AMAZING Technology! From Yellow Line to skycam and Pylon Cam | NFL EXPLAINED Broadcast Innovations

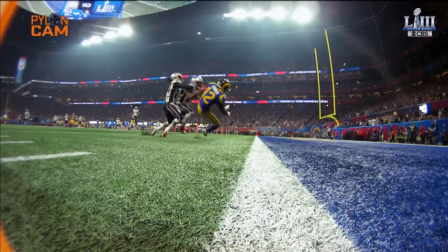3208s
In the NFL, catching lightning in a bottle, particularly in the big games, is essential.
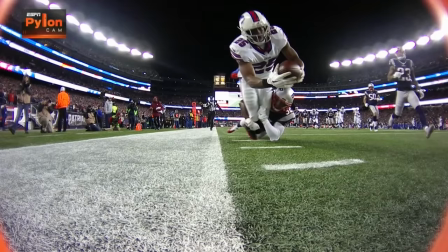3214s
And we've had some amazing pylon replays. It's come a long way since 2005.
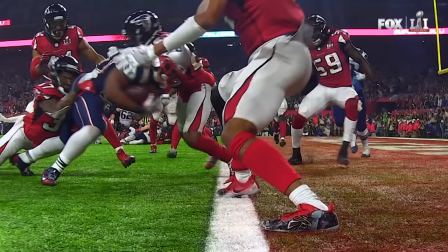3220s
The pylon is becoming matured in terms of an essential piece of equipment for network TV.
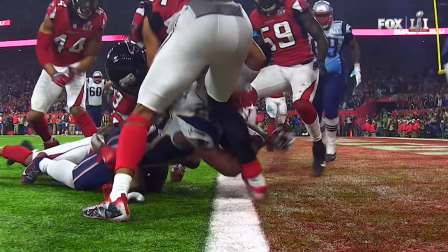3226s Looks like a good touchdown. Yeah, it does to me too, Joe.
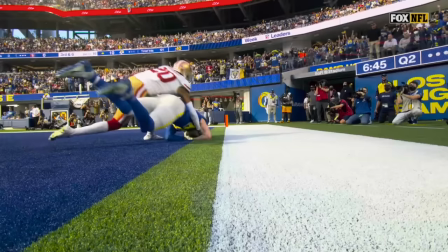3232s
not to be outdone by the added visual variety of camera angles and looks that enabled the capture of action on the field,
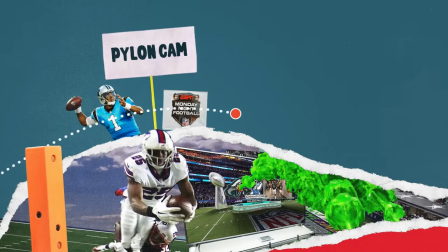3240s
the evolution of augmented reality began to allow broadcasters to create things that weren't on the field and put them there.
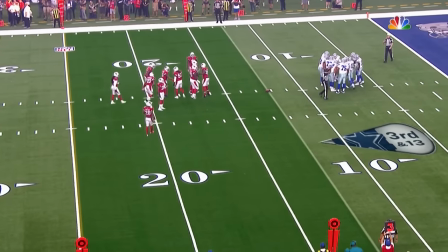3248s We think you're going to like this. The green zone, we're going to call it. And there it is.
NBC has tried to improve upon the yellow line with the green zone.
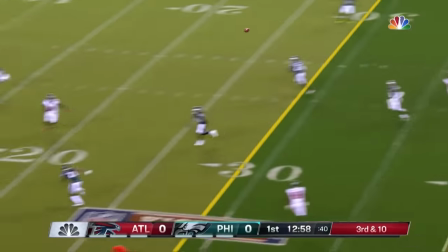3257s
We put the down and distance on there. We're just trying to find ways to use augmented reality so it's additive and not,
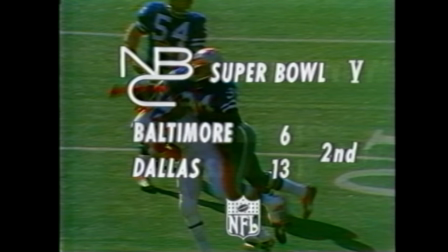3265s
again, just doing technology for technology's sake. So now what we use augmented reality for, instead of putting big
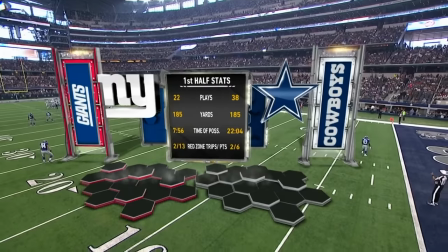3274s
billboards or lower thirds in graphics, now we can put them immersively on the field.
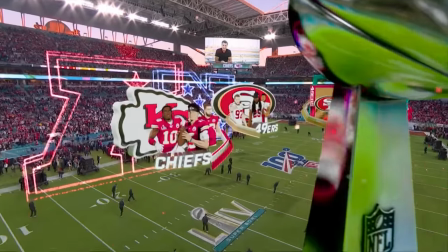3279s
One thing that we're seeing a lot more of is these big 3D volumetric graphics where it's
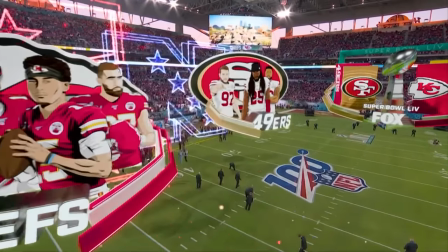3284s
a big cable cam move or a big jib cam move or even the big opening for the Super Bowl.
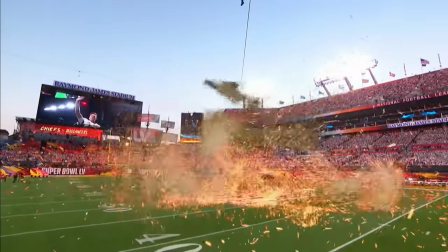3289s
And you see people diving and catching balls and shattering and two quarterbacks with their stats and things as you're moving through it. It's easy to build a model, but inserting that model into the real world space and making it look plausible with the right lighting and shadowing so it's not like,
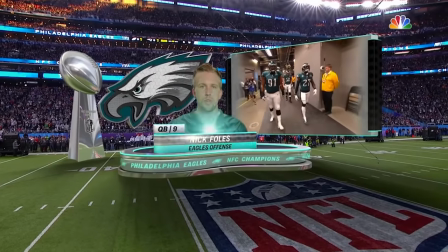3303s
wow, that's really crazy artificial looking. It's like, no, you know what? Oh my God, is that really there? How the hell they set that up type thing? That's sort of the noble goal. They'll take specific cameras and they'll add equipment to those cameras.
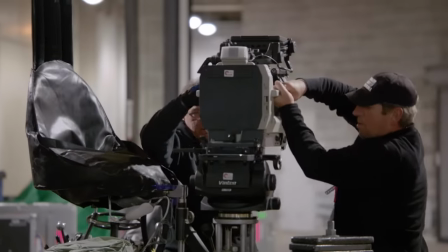3314s
We'll call them instrumented cameras. Those cameras have the ability to shoot an overlay of the field
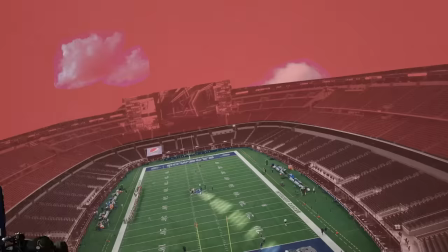3321s
that is kind of established as the framework of what that camera is seeing for the day.
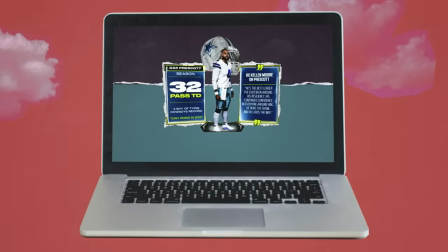3325s
And the technology is able to process that so that whenever the camera moves,
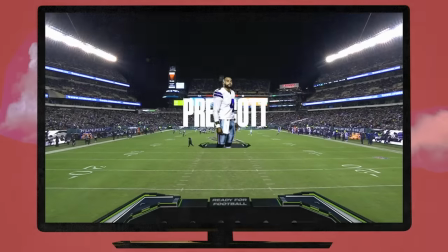3330s
the graphic that it is projecting over what the camera is seeing is able to either be stationary, to move with the camera,
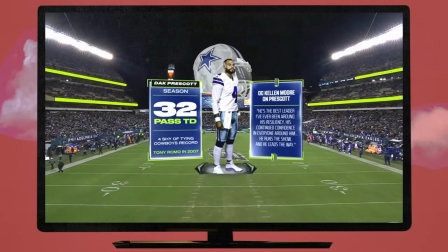3338s
allowing it to give it that feel of it actually belongs. As you see fans evolving, they're wanting more and more data associated with how they watch a game. And I think this is a way to add that data, but also add a new and interesting way to show it.
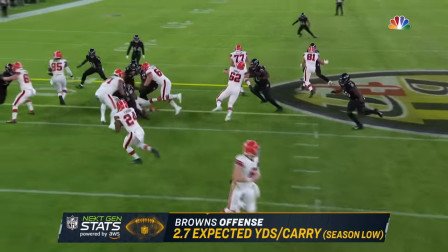3354s
When you talk about what can be done, say, with next gen stats, where you've now got tracking of the objects on the field,
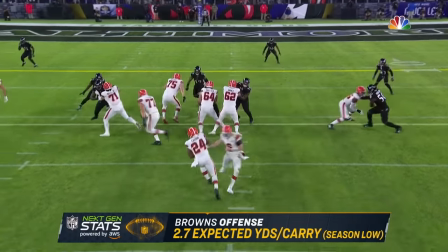3359s
of the players and the ball, now that opens the possibility for AI engines that are running and able to do virtual insertion,
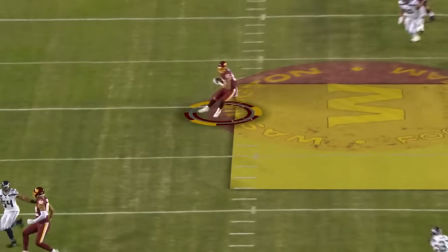3366s
heat maps and things on the field, where you're going to see the storytelling get more and more sophisticated.
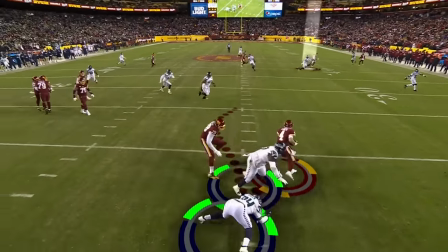3372s
The best use for augmented reality is still yet to be seen. I think this season, you're starting to see some really cool uses of it with the Carolina Panthers,
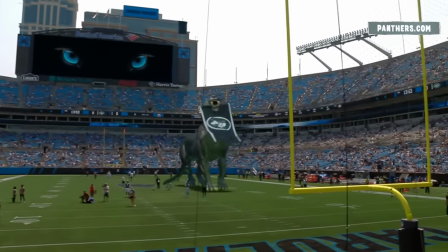3383s
where they're using it for their in-house audiences to get people going with the prehistoric panther jumping around the stadium.
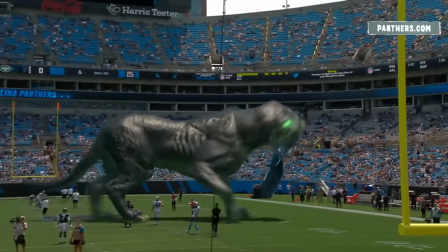3389s
And I think that those are the types of things that we're also looking at to say, okay,
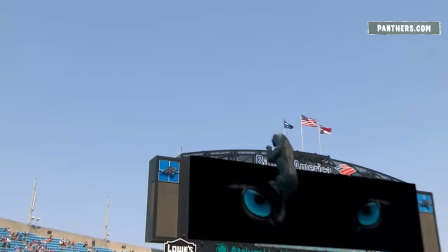3393s
how can we use this to make the game information flow better and establish a wow factor?
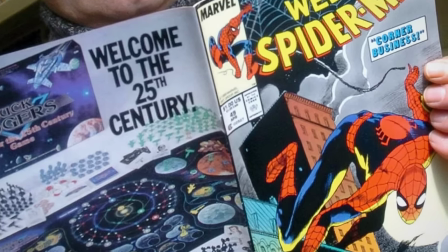3405s
Following the wise edict, with great power comes great responsibility, it's important to ask, how much is too much? We have evolved from saying simple on the screen is better to we believe
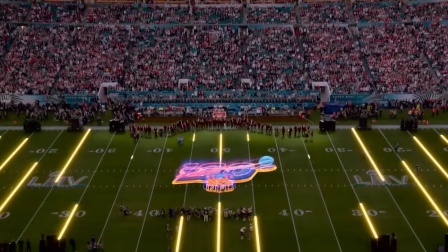3420s
our audiences have more capacity for ingesting more simultaneous information and more simultaneous pictures.
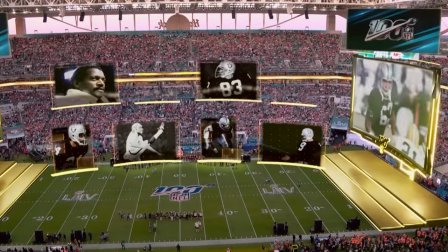3426s
And I think that you see that where you're sitting at your computer, how many windows do you have open? Are you watching one thing or two at the same time? Yet you can completely go overboard.
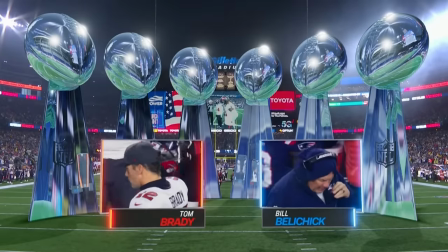3436s
There's no question about that. You have to go back to thinking about whether you're aiding the story.
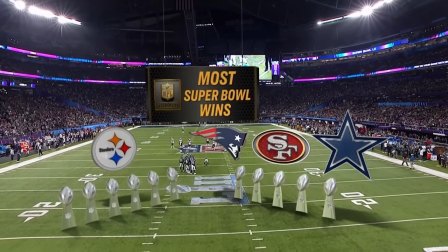3442s
And if you're actually giving producers and directors the tools they need to just say what's
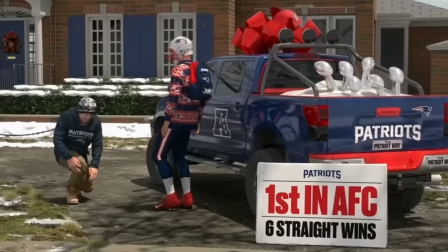3447s
happening on the field and don't get too much in the weeds with other stuff or just showing off.